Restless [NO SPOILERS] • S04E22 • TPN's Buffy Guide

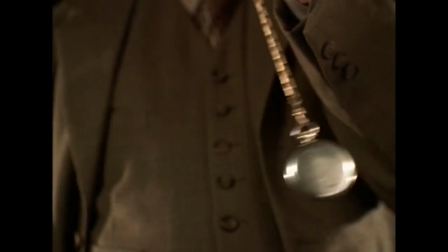20:51 The dream opens with Giles using a watch to hypnotize Buffy, the watch being a symbol for his watchernessness,
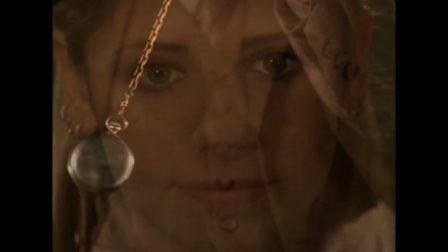20:57 and the hypnosis evoking his worst act as Buffy's mentor, hypnotizing and drugging her in helpless.
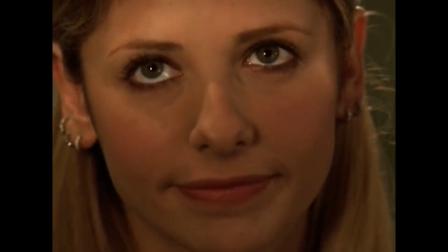21:04 Don't you think it's a little old fashioned? This is the way women and men have behaved since the beginning.
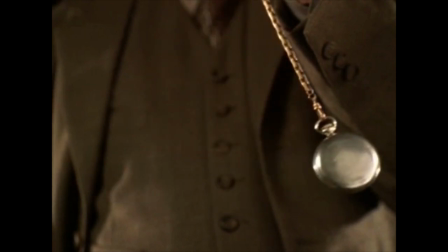21:08 So, this is simultaneously an indictment of outdated gender politics where men control women, the Watchers Council, and the man that Giles had cultivated himself to be.
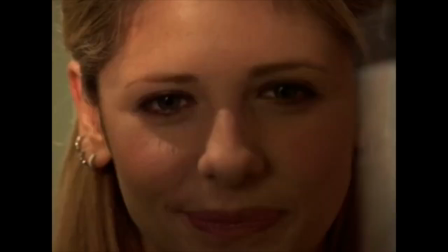21:17 But there's a final detail and that is Buffy's unsettling laugh at the end of the scene. The meaning of which starts to come into focus in the graveyard fair.
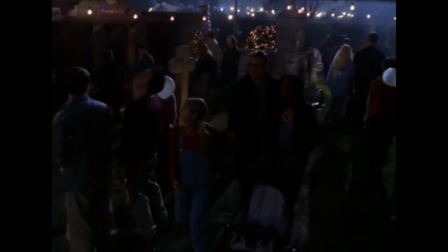21:25 An openly more childlike Buffy, the third Scooby to ascribe childishness to her, is pulling Giles and Olivia along.
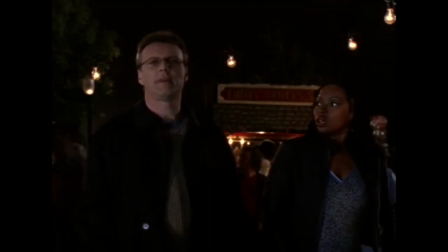21:32 And Olivia is pushing an empty stroller. The detail of Giles training Buffy to play the carnival game is adorable.
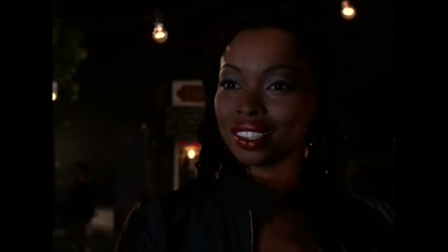21:39 I am a vampire. Go easy on the girl. This is my business. Blood of the Lamb and all that.
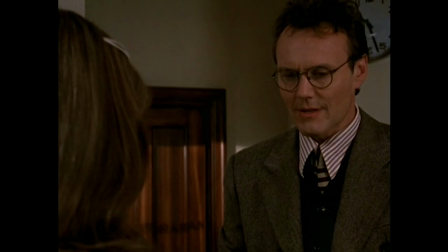21:43 Blood of the Lamb is a reference to the Lamb of God, a term that John the Baptist used for Jesus when he said, "...Behold the Lamb of God, who takes away the sin of the world."
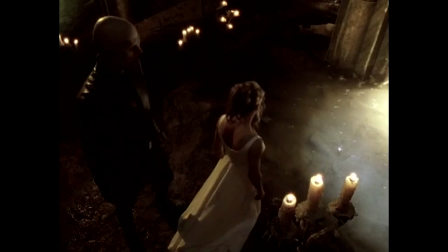21:52 It's a clear indication of Buffy as a Christ figure who went to her death to save the world and then arose again.
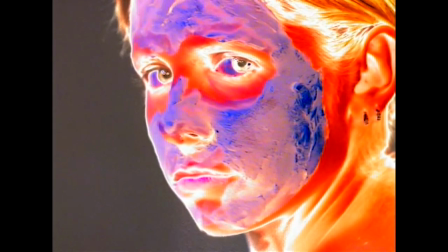21:57 Buffy turns and her face is covered in primordial mud.
I know you. I know you.
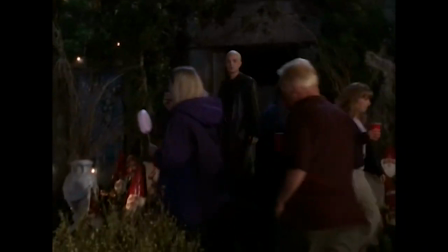22:02 Spike calls Giles into his crypt.
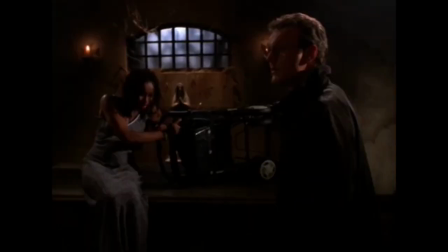22:04 The scene is split between the goofy black and white distraction that is Spike and Giles who barely notices Olivia weeping over the empty stroller.
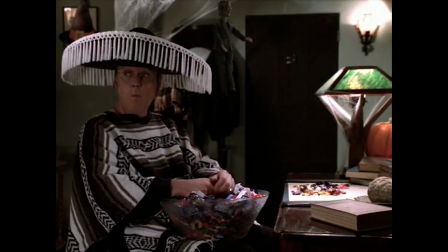22:13 So we have Giles' feelings of uselessness clear throughout the season,
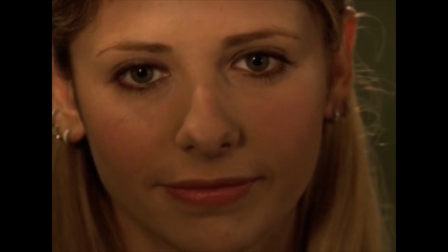22:16 his guilt over helpless and a feeling that his relationship with Buffy might have stolen a chance he'd had at a normal life.
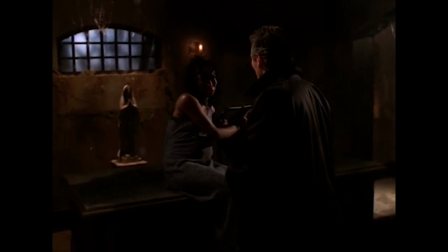22:23 What am I supposed to do with all of this? You've got to make up your mind, Rubes. What are you wasting time for?
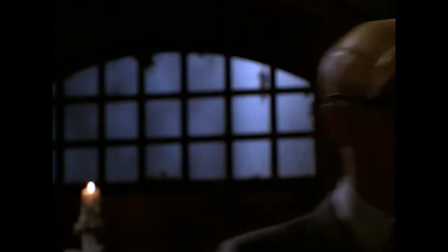22:28 I wear the cheese. It does not wear me.
Joss said Mr. Cheeseman's line here is him poking fun at Man in the Iron Mask.
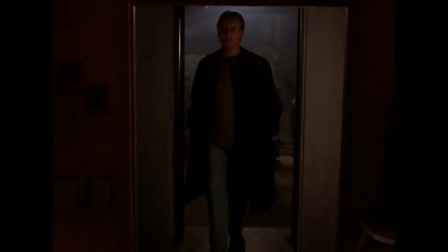22:35 I wear the mask. It does not wear me.
Another cool transition into the bronze. These were possible because every set for the show was in the same warehouse lot.
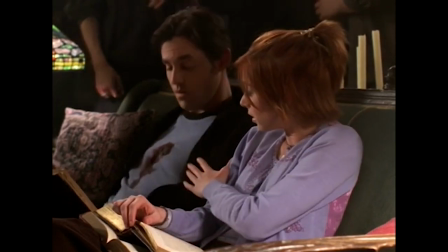22:43 They just opened the doors between them. The Scoob's dreams are really crossing over now because both Xander and Willow have their first Slayer injuries.
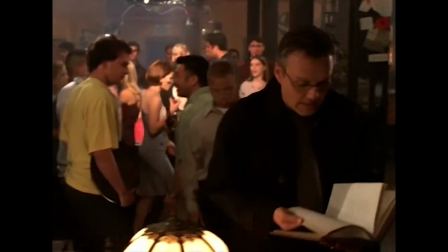22:51 Everyone is now aware that something is wrong. There are many great details here including the way in which Giles perceives Xander as deadpan and unfunny as everyone does Anya.
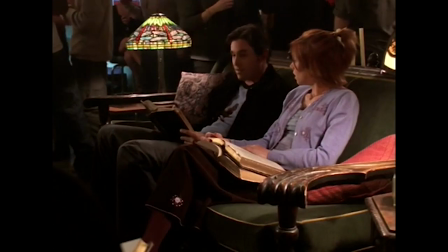23:00 Now I'll probably be pushing up daisies in the sense of being in the ground underneath them and fertilizing soil to make decomposition."
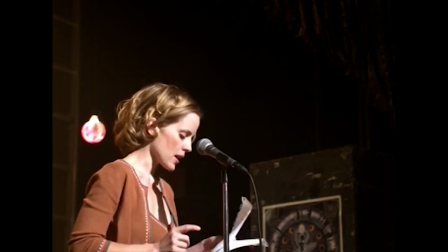23:06 And the oblique framing of Anya on stage is just marvelous.
"...something's after us.
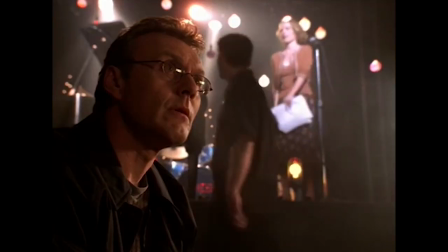23:11 It's like some primal, some animal force." "...that used to be us."
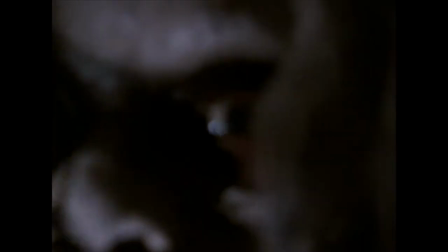23:16 So Willow is referring to the First Slayer which is after all of them and Giles says that used to be us, Willow.
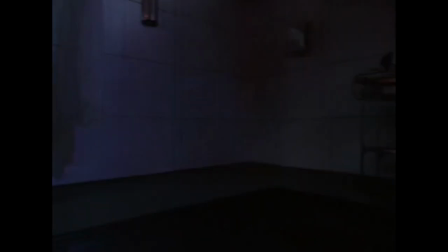23:22 He's talking about the power the four of them channeled for the enjoining spell in Prime Evil.
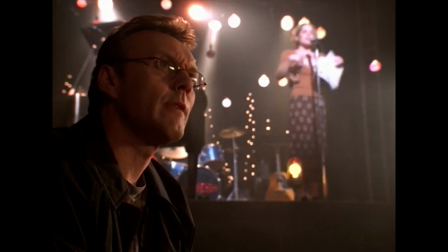23:26 Willow also refers to Giles as Rupert here, a casual intimacy she can't refrain from while dreaming and maybe a hint at her crush.
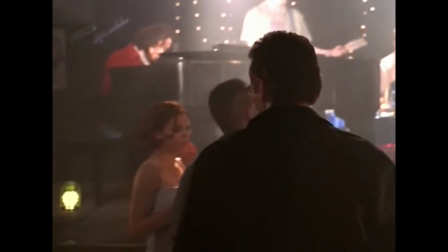23:34 Giles then wanders on stage and sings the Exposition Song.
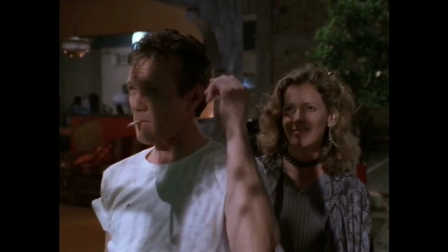23:38 This could be read as a loose reference to Band Candy in his Ripper days where he clearly had a vision of himself as a future rock star.
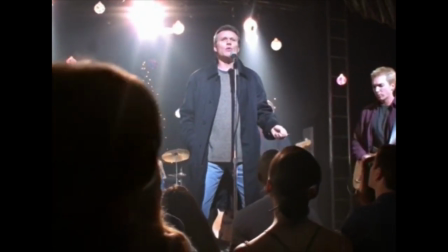23:45 At the piano is Christoph Beck and the band members are the people who actually play the Dingo's Ate My Baby song, Four Star Mary.
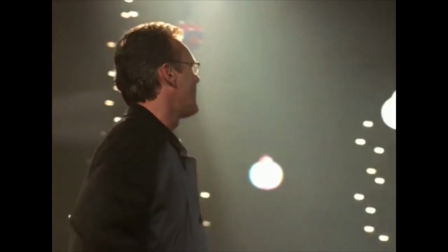23:58 It's significant here that Giles has zero problems stepping on stage to jam out.
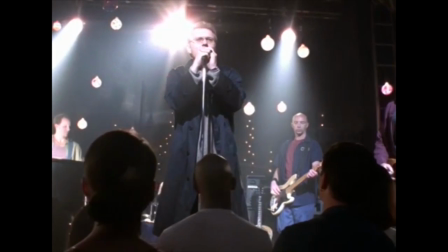24:03 Giles is an adult and not particularly insecure about it. He's feeling conflicted about his life, not himself.
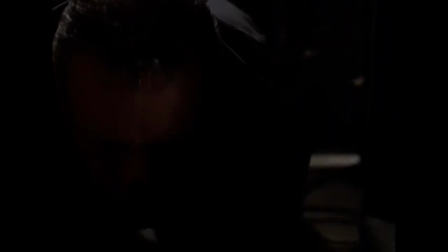24:10 The first Slayer pulls the power, Giles tracks it backstage to a tangle of wires on the ground, his feelings about his life, from which he pulls the watch. In the span of a few seconds here are two of the most memorable shots in the series.
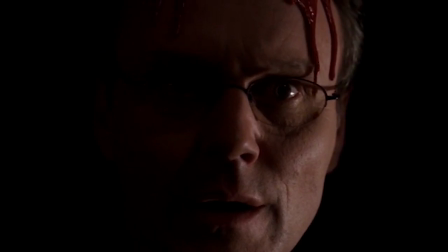24:22 The first is the shot of the backlit Slayer and the other is the highly unnerving image of Giles' brain being removed while he speaks without his lips moving.
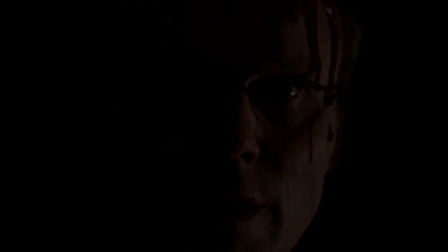24:31 Yikes.
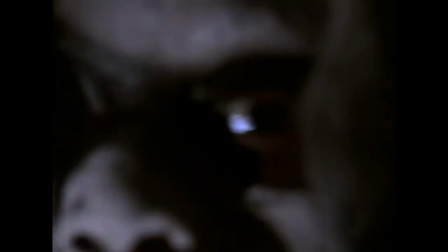24:32 And now that the First Slayer has taken from each Scooby the element they gave to the spell and in the order that they occurred, the First Slayer moves on to Buffy.
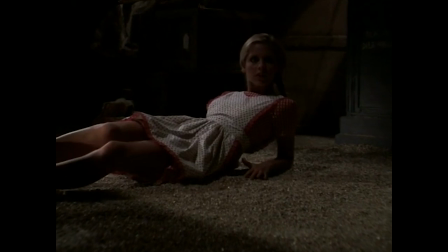24:41 As in Fear itself, Buffy's general anxieties are that there is something in her that will always have her end up alone.
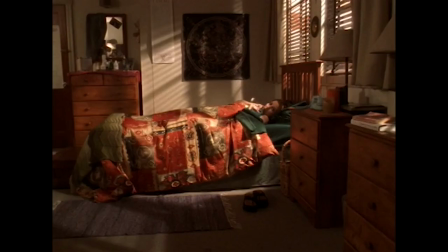24:47 We'll see that reflected throughout, including this very first opening scene, where Anya is in bed next to Buffy and not Willow.
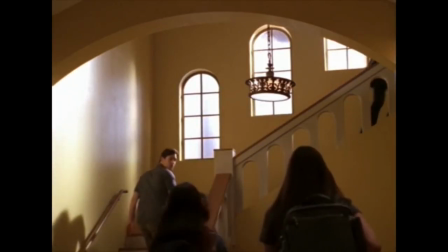24:54 Throughout her dream, the Scoobs are distant or missing.